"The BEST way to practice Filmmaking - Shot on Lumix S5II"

Often as filmmakers, we neglect practicing and instead just go from project to project, hoping to improve. But if you're anything like me and you want to become the best cinematographer you can be and fine-tune your skills, the best way to do so is to copy.
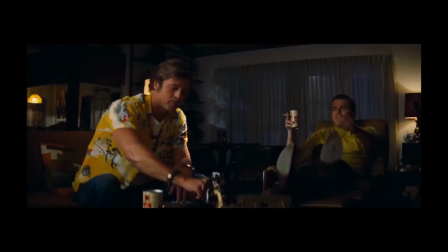14s
And by copying, I mean finding frames from your favorite films and recreating them.
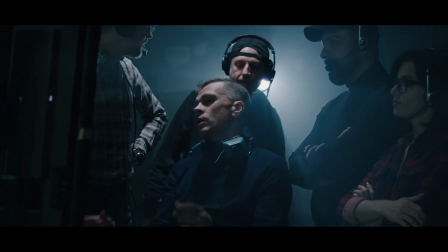18s
This will force you to analyze and think like a professional filmmaker, and also understand the key ingredients that help create an amazing shot. And since the incredible film Dune 2 recently came out, I thought it would be a cool concept if we practiced together and I took you through the process of recreating some of my favorite shots from Dune 2, so we can both learn from Denis Villeneuve's incredible work. And keep in mind, I'm not in a desert, so I'm not going to be able to recreate these crazy wide scenes from the film,
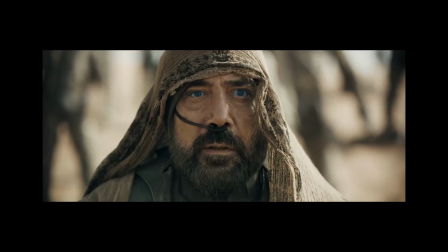47s
but we'll be focusing more on close-up and medium shots of subjects and really focusing on lighting and composition. So without further ado, let's get into it.
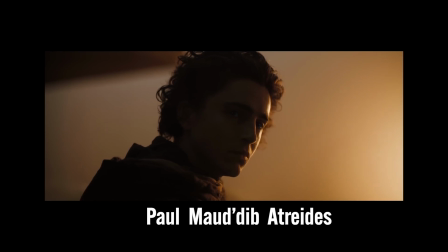56s
Alright, so the first shot we got here is of our boy Paul Muad'Dib Atreides having the harsh sunset hitting off the side of his face.
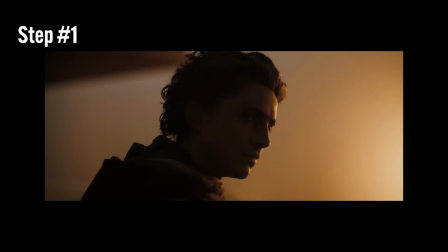63s
So first step is finding out how we're going to recreate that sunlight.
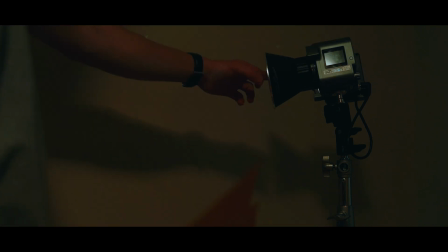68s
So to do this, I brought in a pretty bright light and I decided that I was going to reflect it off my wall to make that look like the sky.
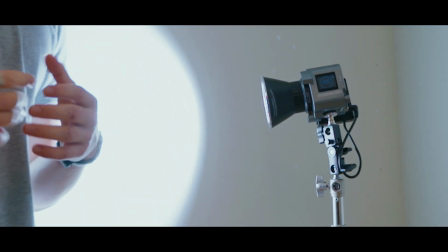75s
And because this light only outputs at one color, which is essentially pure white, I had to put some kind of tint over it.
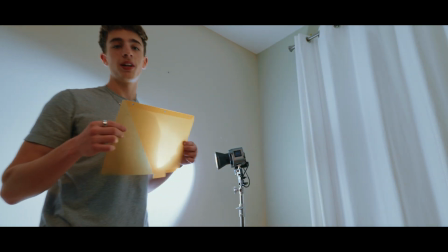83s
So to do that, I actually grabbed a binder separator which was colored the same orange tint, and I just simply taped it over my light.
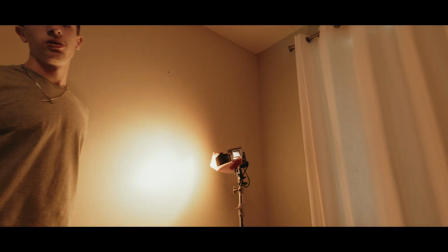90s
Now with that all done, I turned the light on, I shined it off the wall, and just like that, we've got a beautiful Arrakis sunset.
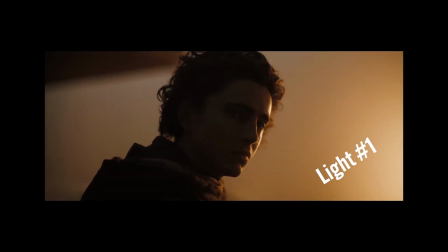96s
So what I just realized after looking at the shot is there's actually two light sources coming from behind Paul Atreides.
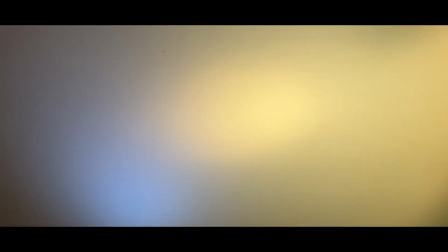101s
So to replicate that, what I've done is, as well as shining my main light on the back wall creating that orange hue,
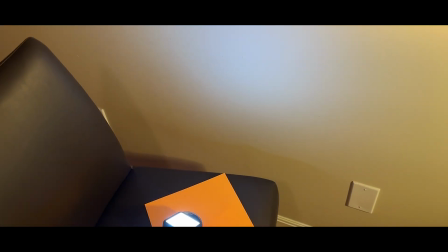107s
I also have this pocket light here shining up against the wall that I've literally propped up using tape.
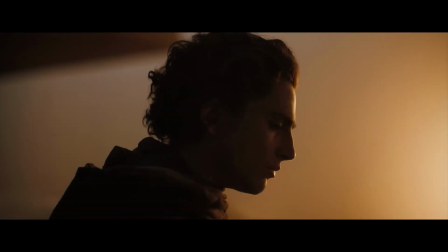111s
So over here, I literally put a black shirt over a painting, and what that does is it replicates the building that's over Paul Atreides' head.
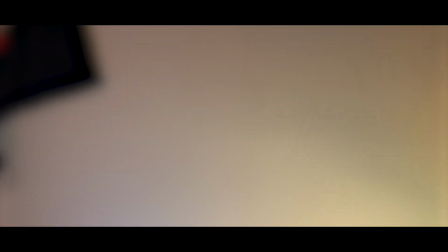119s
You'll see by using the power of depth of field, I'll be able to blend it in a lot more and make it look more realistic.
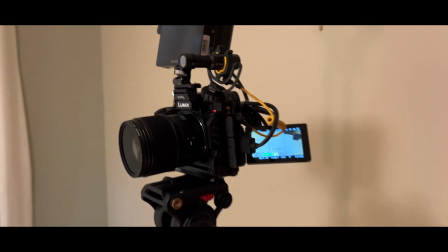125s
Now in terms of camera, of course, we're shooting on the beautiful Lumix S5II, and I've put a 50mm lens on it.
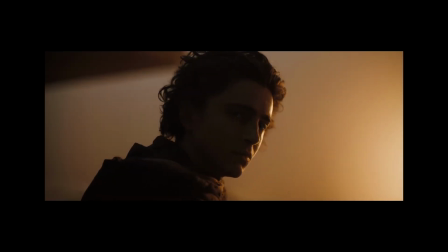131s
Now if you look at the frame here, we can clearly see that there is a second light source that's shining on Paul Atreides' face.
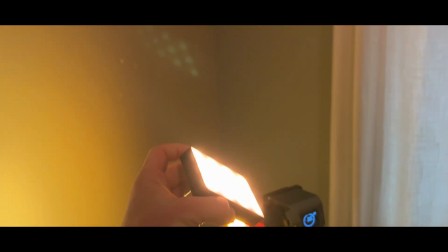137s
So to replicate that, I've got a second mini light that's a little bit more powerful that can produce an orange hue that
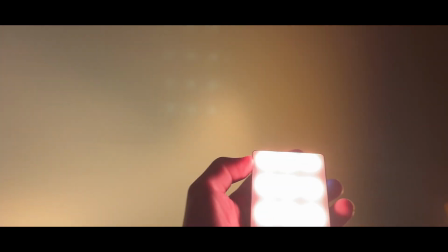143s
I'm literally just holding up to my face to be able to control that light and make sure that it's only just touching the side of my face.
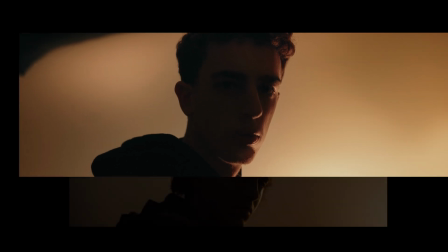152s
So overall, I think the results turned out pretty well, and it does emulate the same feeling that the actual Dune 2 shot did.
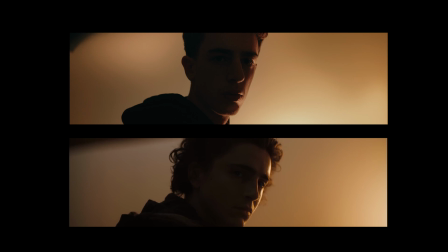158s
However, of course, it's far from perfect. But that's not what we're going for,
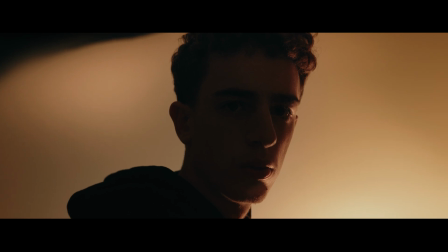163s
because the reason we do this exercise is simply to learn from the great cinematographers and directors and better understand their process for creating shots. So with all that done, let's get into the next shot. Alright, so this is shot number 2, and we got the Duke of Arrakis here, another close-up shot.
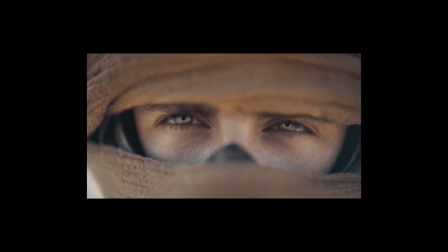177s
And basically, in this one, a really difficult part is going to be the costume design,
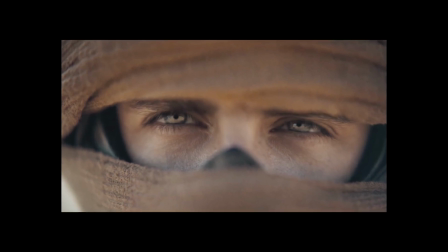182s
because as you can see, I don't know what the hell kind of helmet that is, but we'll do our best to recreate it.
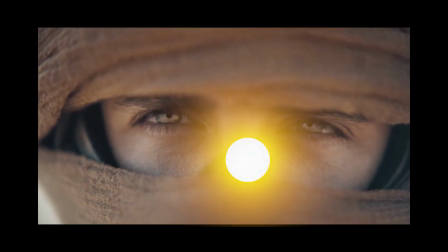187s
In terms of technical parts of the shot, as you can see here, the light source appears to be coming from in front and overhead of him, and I can tell that because there are shadows under his eyes,
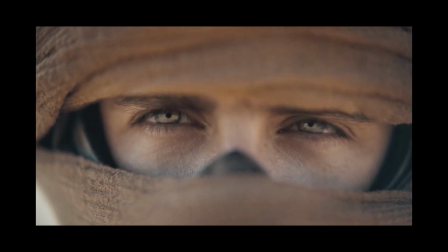196s
and the lighting is relatively even across his whole face, which makes me think that it's coming from essentially right in front of him.
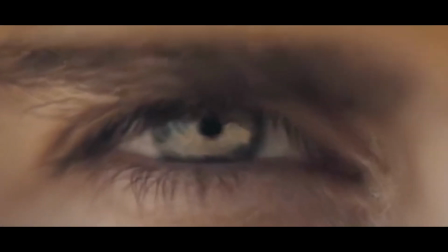201s
Now, another interesting part about this shot is that, as you can see in his eyes, there's a little reflection of the desert, it looks like. So I'm going to do my best to recreate that as well. Alright, so you may be wondering, how are we actually going to do this costume design?
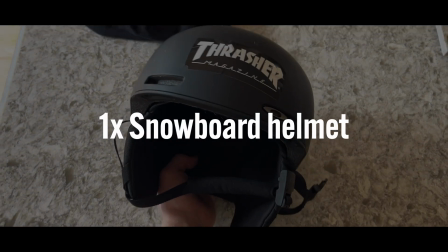214s
Step 1 is grab a ski mask. Number 2 is grab the snowboard helmet. And finally, we're going to add 2 dishcloths.
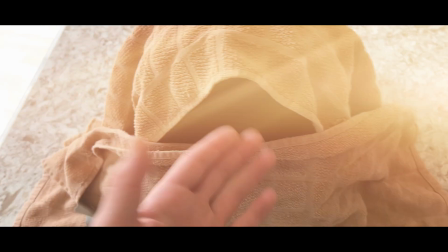220s
And that comes together to create this absolute masterpiece. I mean, it couldn't get any more accurate.
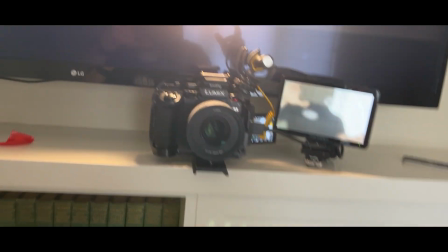226s
Alright, so this setup was pretty simple.
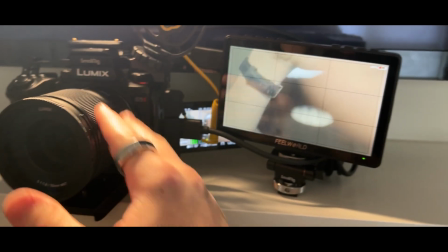228s
Basically here we have my camera once again with the 50mm lens on because it's that detailed shot, so I want it to be a little bit more tightly focused on the subject.
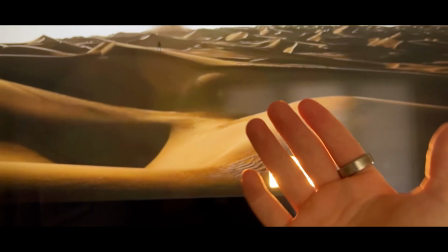236s
And then secondly, I had the brilliant idea of putting my television in front of myself to create that reflection that is in Paul Atreides' eyes.
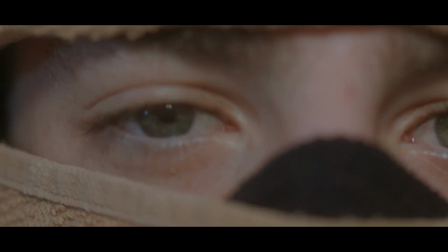245s
It did nothing.